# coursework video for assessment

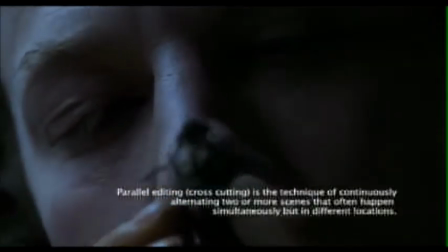4:06 Near the beginning of the scene is a close-up of Bill's eyes holding a moth.
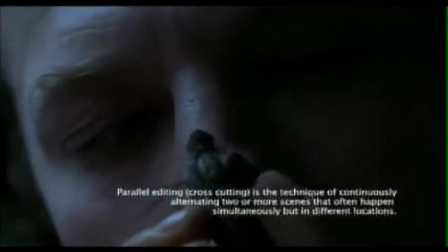4:10 This creates an eerie feel to the situation and the character, and even in the location.
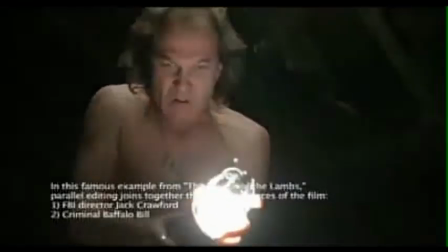4:16 There are a lot of mid-shots in this scene. The mid-shot allows the room for the hand gestures and a bit of movement.
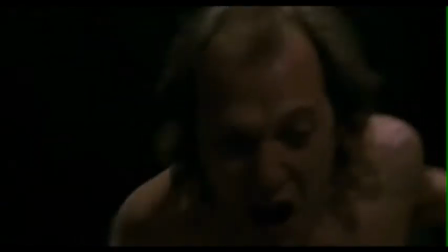4:21 So overall, the parallel edit is two scenes happening at the same time, simultaneously, but they're actually happening at different locations.
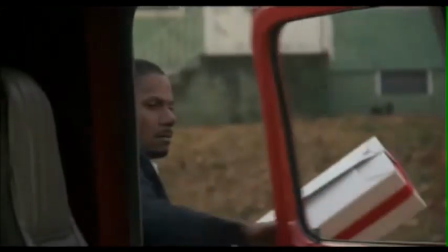4:29 They both jump to one another, inside the house and outside the house, back to the police,
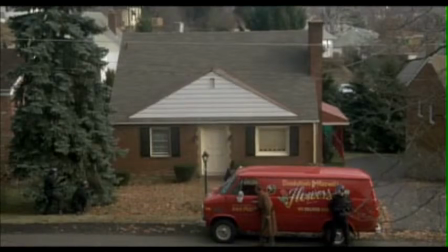4:35 so it makes it look as if they're happening at the same time, but they're actually not. They've just been edited together.
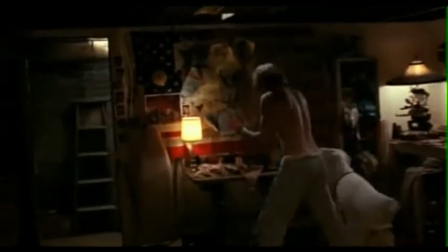4:41 Using this edit is very hard to pick out as it flows very well. The next edit is a match on action.
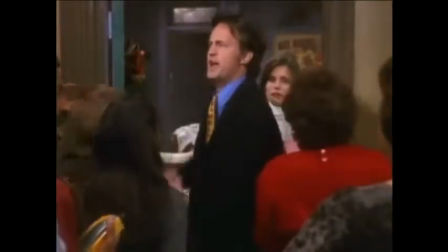4:47 An example from Friends. First of all, the camera shows from outside the door and then jumps into the room on the inside as he closes the door,
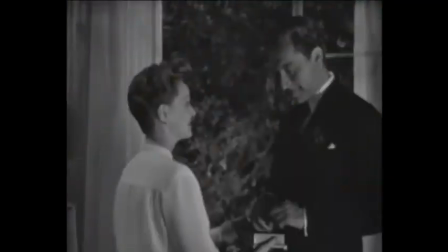4:55 making the shot seem fluid and masking the edit. The next edit is an eyeline match,
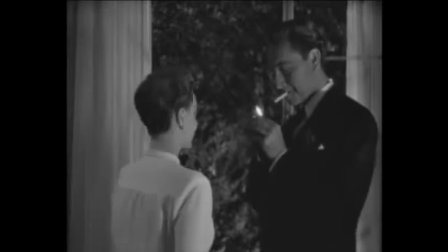5:00 and there's an example from Now Voyager, which was done in 1948.
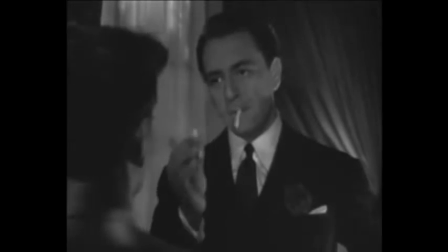5:04 It first shoots to him over and over the shoulder shot from her shoulder, and then it shoots to his shoulder,
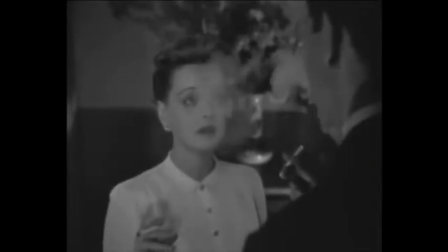5:11 looking over his shoulder, seemingly as though the audience is looking at her, and as well as her looking at him.
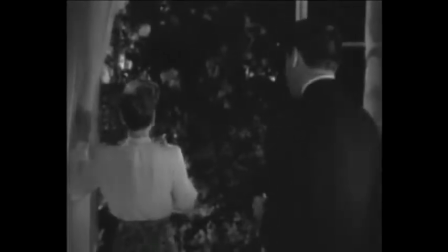5:17 We are involved in the conversation, and we feel the emotion of the two characters together, especially their proximity is very close.
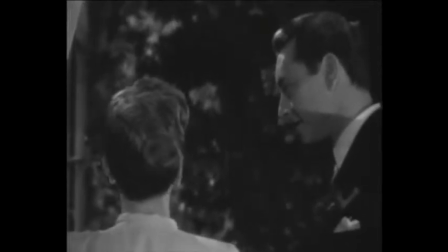5:26 They have also kept to the 180-degree rule. This rule enables the camera to stay in one certain area between the two characters.
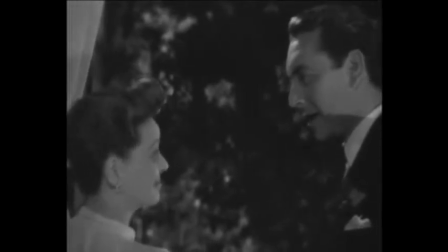5:33 It creates the emotion of this scene between the two. Another example of the 180-degree rule is from Pulp Fiction.
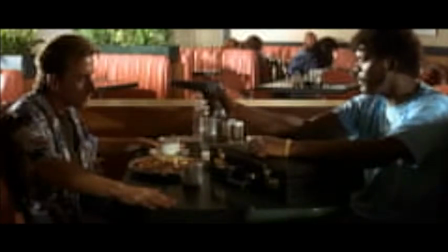5:40 It keeps within the scene and the conversation, so it keeps us between the two characters.
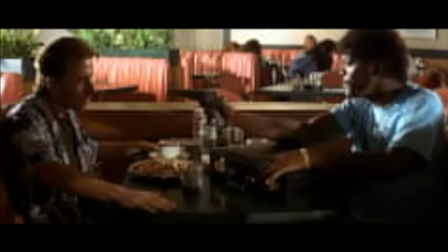5:45 Also, the proximity is quite far away because they're sitting on opposite sides of the table. This relation is quite tense, especially that he's pointing the gun towards him.
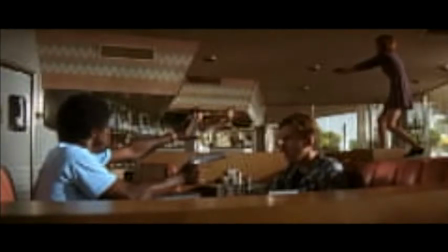5:55 And in this scene there are also many over-the-shoulder shots, seemingly as though the audience is actually the character looking at the other person in the shot. As well, it feels like we're talking to them. It keeps the audience involved within the scene.
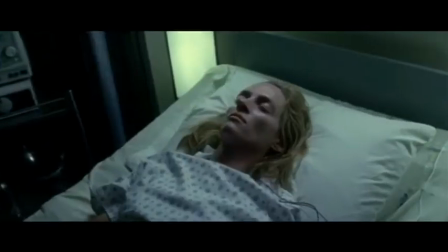6:10 The next edit is split screen.
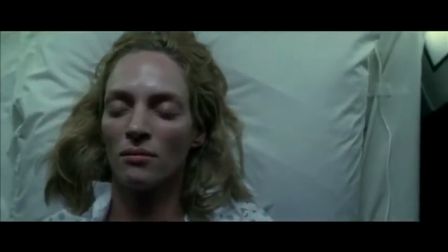6:12 There's an example from Kill Bill where two shots are happening at the same time in the same screen space.
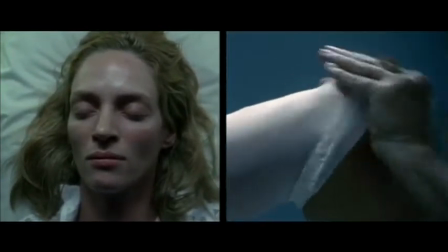6:19 So what this does is it tells us that two things are happening at the same time within the scene.
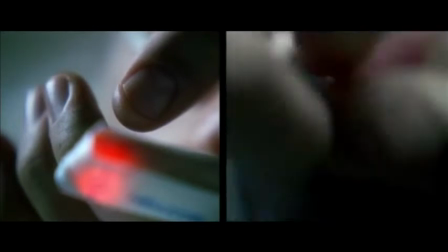6:26 And although these shots have been taken at a different time, to the audience they simultaneously look as though they are happening at the same time.
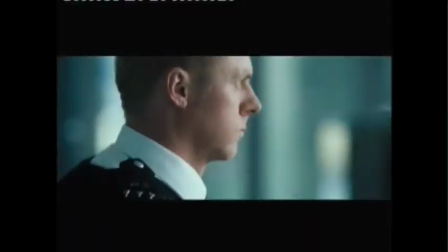6:33 The edit is unnoticed. The next edit is a montage. It's loads of scenes put together which seem to be happening in order. It's very fast moving, and there's an example from Hot Fuzz. It's at the opening scene.
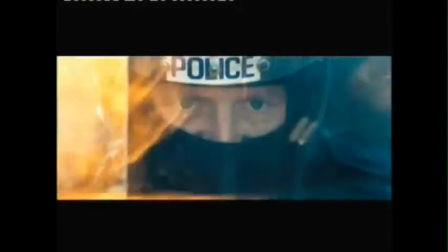6:47 So everything seems to be happening as though it's from A to Z, so from beginning till end.
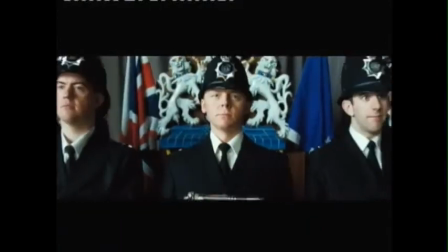6:52 It's usually used for someone telling a story about their life. Now we're going to narrative structures.
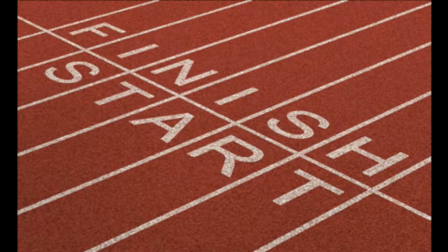6:58 The first one is linear. It's a chronological film from start to finish.
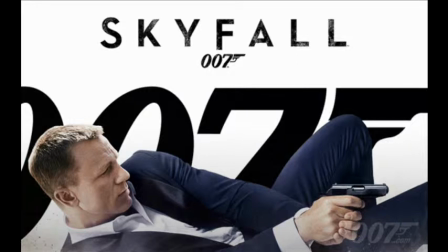7:03 An example of linear is Skyfall. It contains no flashbacks and is in order from start till finish. It starts off with James Bond trying to stop an unknown organisation who are infiltrating all the undercover agents around the world. Bond gets shot by one of his team members, then presumed dead, but turned out to be alive.
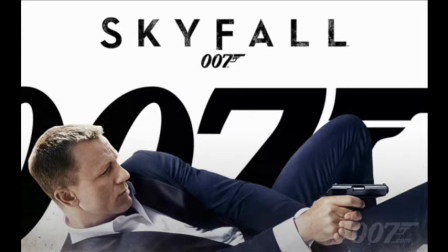7:22 MI6 is attacked and Bond travels with M to his old home, Skyfall. The house is destroyed by the organisation, but Bond manages to kill Silver, who is the leader.
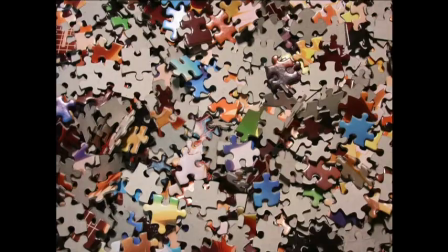7:33 Non-linear can have flashbacks in. Pulp Fiction is a very good example of this.
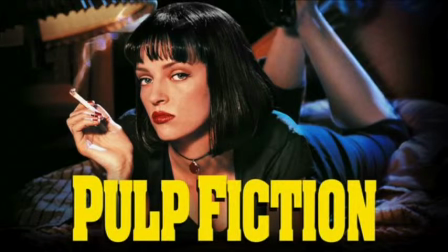7:38 It's not from A to Z, so it's not from start to finish. It's very jumbled up and scenes are happening at different times within the film.
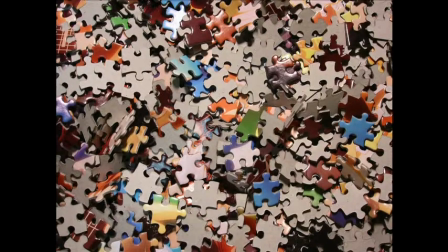7:45 Although it's non-linear, it's easy for the audience to piece together all the pieces, like a puzzle.
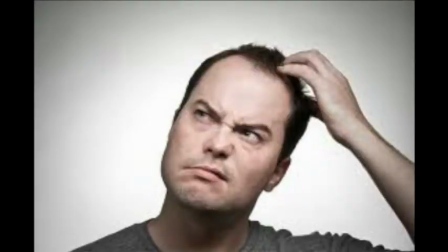7:51 It's not too confusing for the audience to watch. The next one is realist.
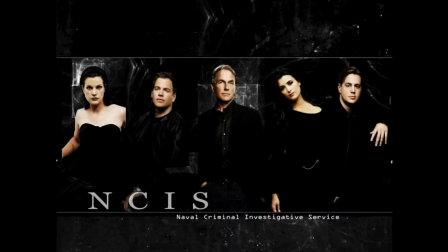7:55 So a realist movie would be something that's likely to happen every day, like a crime drama, like NCIS. This is realistic and follows in the eyes of NCIS. This is more relatable because they are crimes that are more likely to happen in real life, and people watching find it interesting to watch something that actually does happen in real life.